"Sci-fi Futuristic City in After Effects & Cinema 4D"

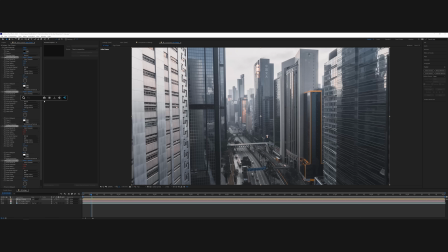(4:08)
So then I added the perfect glow preset, which you can download for free on our website. A link will be in the description below. It's one of our befamed presets, which you can use.
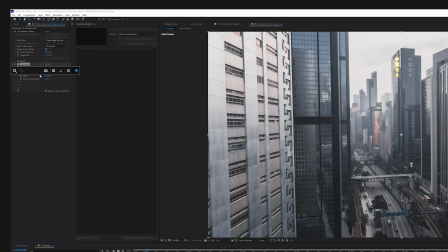(4:18)
And that just makes the glow a little bit more intense and richer. I also graded my shot a little bit with the exposure tag, to make it a little bit darker.
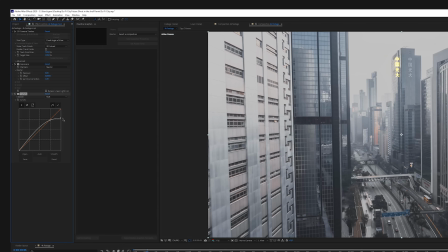(4:27)
And also with the curves, I kind of pulled down on the whites.
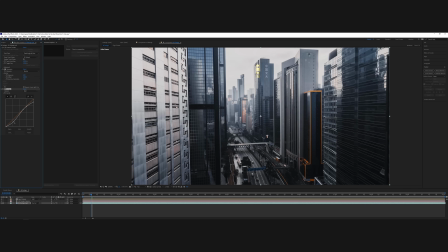(4:30)
The reason why I made my shot a little bit darker is because glows are going to look the best in night shots or darker type of shots.
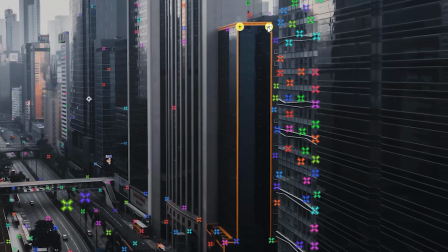(4:38)
So then I will move to a next building again, search for those tracking points, because now we're in a different kind of depth of space.
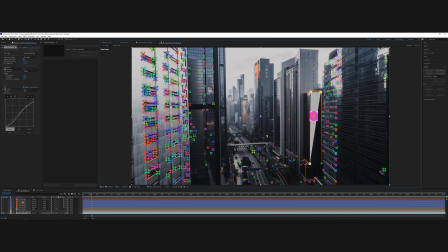(4:44)
So each building has its own position, let's say, in 3D space. So select your different building where you want to add something. And then again, select those points and make again a solid layer, or a null, and we're basically going to be using the position of the solid we created to apply to other things.
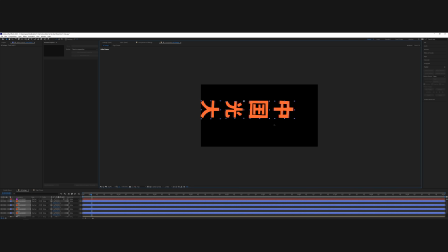(5:02)
So I actually duplicated the letters again and I flipped them over just because I didn't want to create something new, a little bit lazy of me, I know.
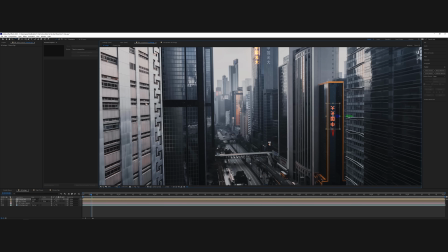(5:09)
And then I positioned them on that position of the building. Again, I added these glow effects, I changed the color a little bit, and just play around. And I'm also going to be importing our HUD element pack that we created.
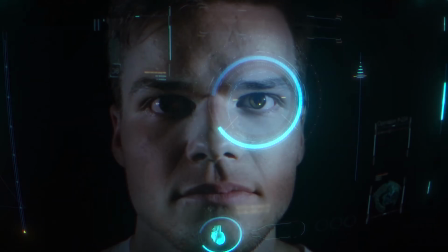(5:29)
It's basically a very big pack of plenty of awesome sci-fi HUD elements, which I also use in the Iron Man helmet tutorial, basically because they look futuristic, they're already made, and now I can go and start placing them all over my city to make my city look very futuristic.
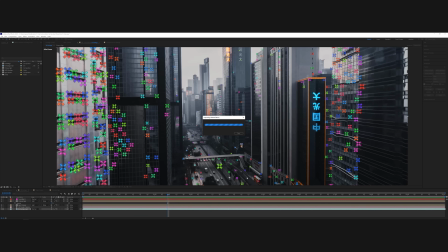(5:44)
Again, by selecting these points, making a null or a solid, and then placing the elements I want in the right location.
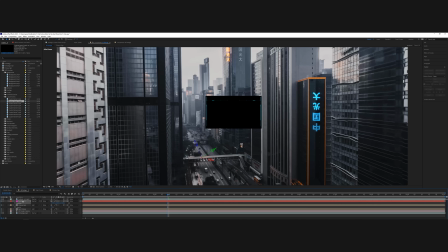(5:50)
I tried to make a kind of hologram tunnel. Then I also have this bridge and the holograms are actually coming in front of it.
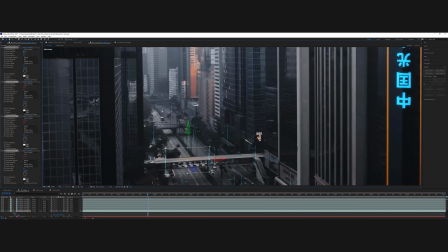(5:57)
And I actually want this bridge to cover those holograms.
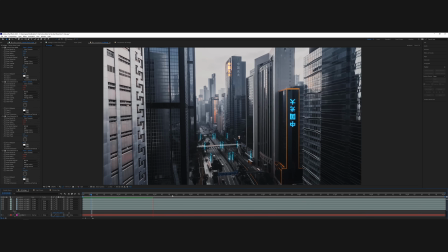(6:00)
So what I've done here is I choose the tracking points for the bridge and I made a solid there.
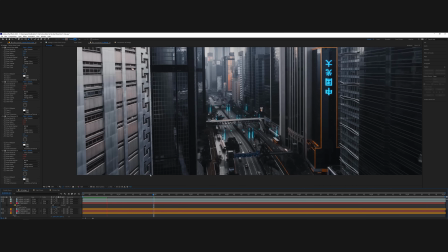(6:06)
Then I unchecked that solid and I messed around my bridge. And I'm going to change this to an alpha inverted mat.
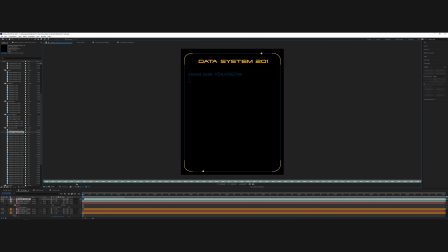(6:13)
And that way they don't show where the bridge is. And it seems like they're in depth behind the bridge.
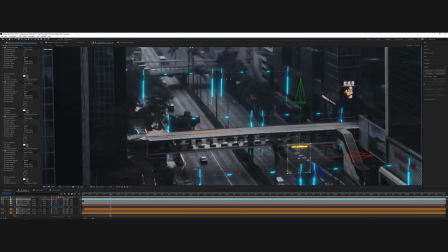(6:19)
If you're familiar with my videos, you should definitely have come across techniques that I'm using in this video.
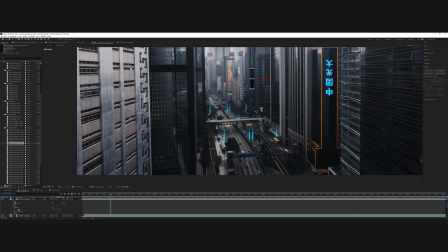(6:23)
So keep on doing that until you're satisfied with the HUD elements. Now we can continue on to something else.
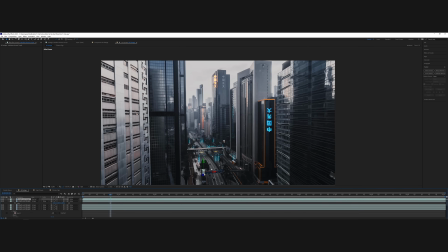So next I wanted to add some advertisement to the buildings, some kind of hologram videos that are projected on the buildings or something like that. So I searched for some clips. Again, I used artgrid.io to search for clips because I don't have to pay for each individual clip. Unlimited downloads. I went to artgrid.io and I searched for a dancing couple. I searched for, how are they called? Totally forgot. How are those things called? Come on, you have jellyfish.
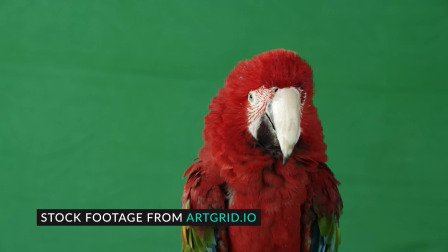(7:09)
Is it jelly? Yeah. I found a parrot on a green screen, which was really useful, so I can use these videos because they're actually moving on the video and I can actually trick them into the shot.
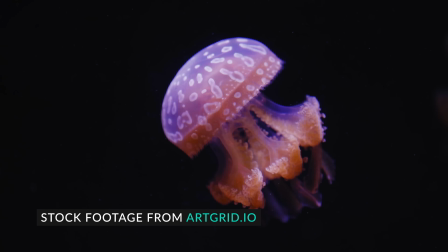(7:22)
So make sure that with the jellyfish, for example, we have a black background. With the parrot, we have a green background. So either you have some very solid, distinguishable background, or you won't be able to do this, or you really have to rotoscope. And I mean, I'm really not in the mood for that. Or you could use 3D models. But I wanted to show you that it's possible with just video files and also with 3D models.
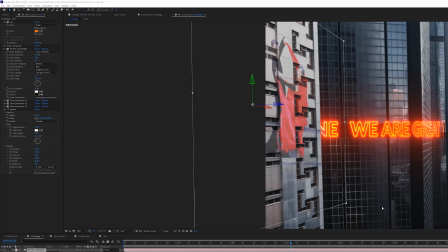(7:43)
So we used both techniques in this video. So for this dancing couple, again, I chose the solid. I chose the points, the tracking points on this building. I placed them on those tracking points.
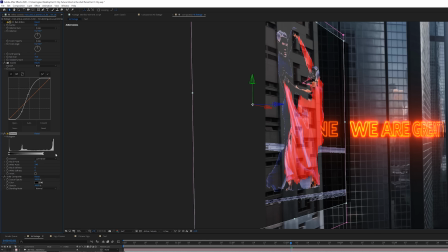(7:54)
And then I played a little bit with the settings to make it look however I want.
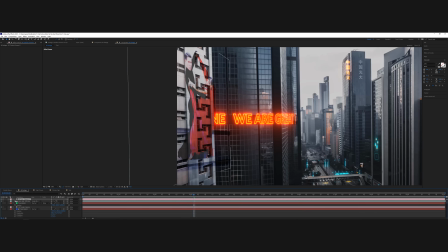(7:58)
I also created a pattern of little balls by just creating a new composition and adding a new solid with a CC ball action effect to it. That way it looks more like a hologram. And then I just place this above the videos that I want to give that look.
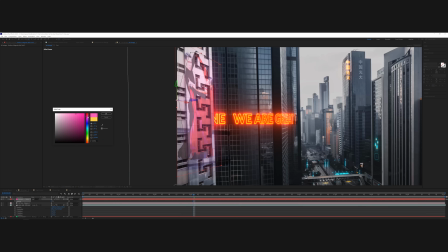(8:13)
And I put it in the same position. And then I use these balls as a luma mat for the video.